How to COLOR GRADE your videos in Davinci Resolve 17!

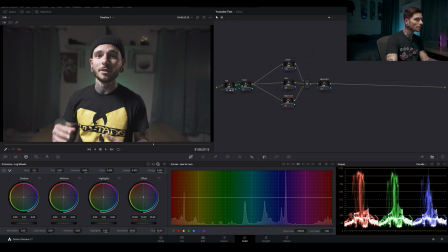8:22 And with the exposure, what we're gonna do is we're gonna go back to our primary wheels and pull the gamma up a little bit and just pull the highlights back a hair because they were kind of harsh on my face there.
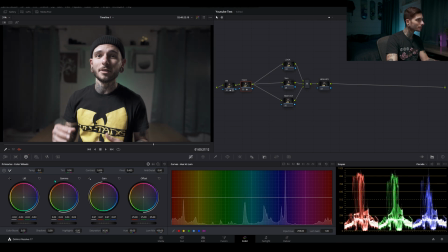8:37 And then with the lift, we're gonna go down, get a real dark, moody look for this one. And I'm liking where that's at, but we could add some contrast. Yeah, I'm liking where that is going.
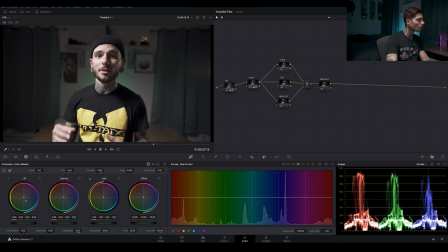8:56 So for our look node, what we're gonna do is we're gonna pull this down towards the greenish teal area, but not too much. It's really easy to go overboard in a shot like this. And then with the gamma, we're gonna go straight up towards the skin tones there, try to get some of my skin tones back in this shot.
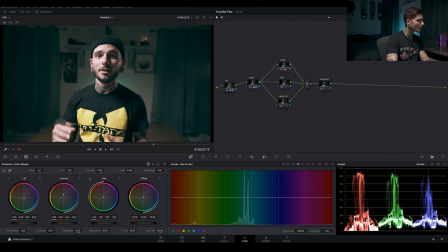9:20 We don't want to go too overboard, and don't forget we're going to correct in our log wheels for that lift that we just created. That looks good. So over to our log wheels, we're going to pull the shadows up a little bit to try to get that black point back.
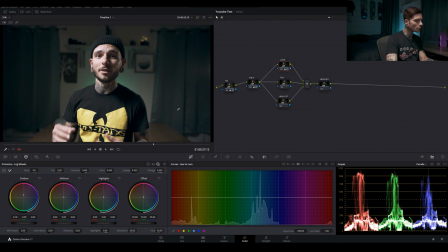9:40 I think that looks pretty good right there. Looks pretty natural. Control D, so that disables the look node. Before, after, before, after. Gives that nice blue, moody darkness in the background there.
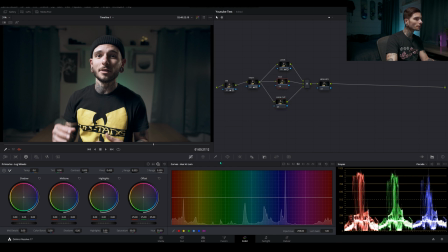9:55 And let's move on to our skin. So for our skin, we're gonna go to our hue versus saturation curves. click red and pull the saturation up a little bit. And I'm just trying to get some red in my face there. And we can also go over to the hue versus luminance and do the exact same thing.
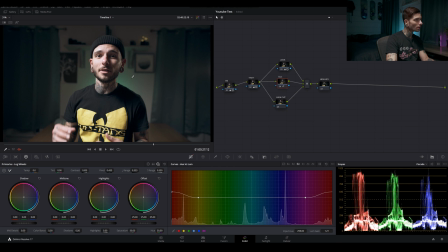10:16 And if I disable that node, you'll see it's not doing a whole lot. It's just adding some glow to my face.
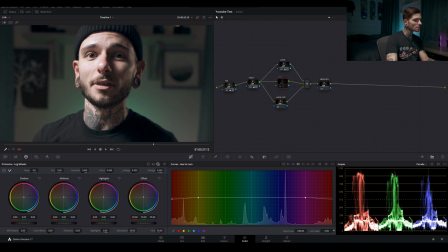10:23 I might even have gone overboard with the luminance. I might pull that down a little bit because those highlights are so harsh. But I'm liking where that node is at right now.
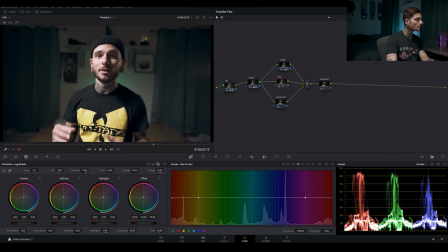10:36 You can also back out with Shift Z to get a normal sized image again. And we could do more to this, but I'm liking how natural this looks, and it's still gloomy, but it's natural.
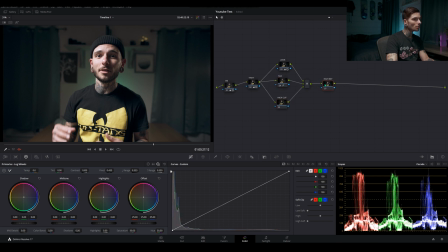10:50 It's not like a real hard look. With our high key node, what we're gonna do is come here and then come back to the high cut, because on the high key node, what I wanna do is enable editable splines, and we're gonna click right up here
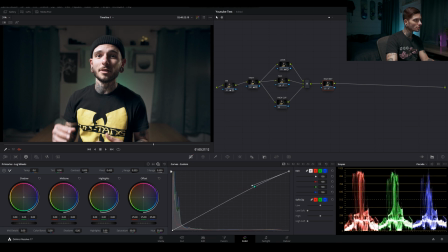11:06 and just pull this up a little bit. But because the highlights are so harsh on my face, I don't wanna go too crazy with this. And what I'm gonna do is, after doing that, we're gonna come to this high cut. We're gonna try to qualify just the real hot parts on my face.
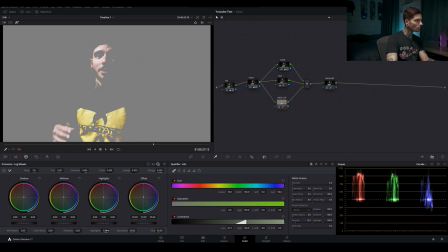11:29 And all we're gonna do is denoise that some, and we're gonna pull these highlights back a little bit so that they're not so crazy.
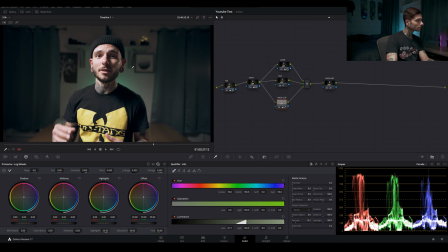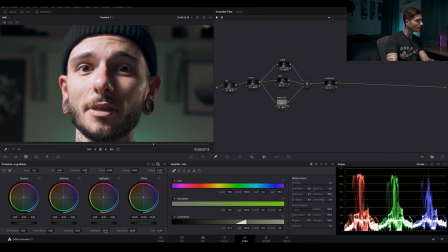11:42 Yeah, see, there's still definition in the highlights in my face. They're not all muddy and stuff.
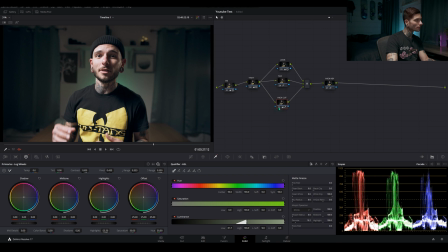11:47 If I disabled this, they're super bright for some reason. I think my light was just turned up a little bit too high. And I love how this turned out. Like, it looks great. I wish all my videos looked that great. That's about all I do to that image. It looks nice and natural. It's nice and gloomy in the background there.
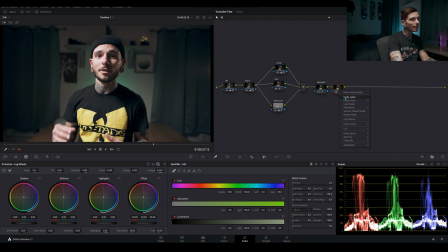12:06 We could even go past the high key and add a vignette, however you friggin' spell that, and use a power window. And then we're gonna pull that like right in the center there over me.
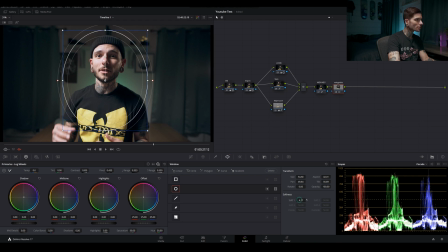12:22 Widen this out and then just pull the softness all the way out.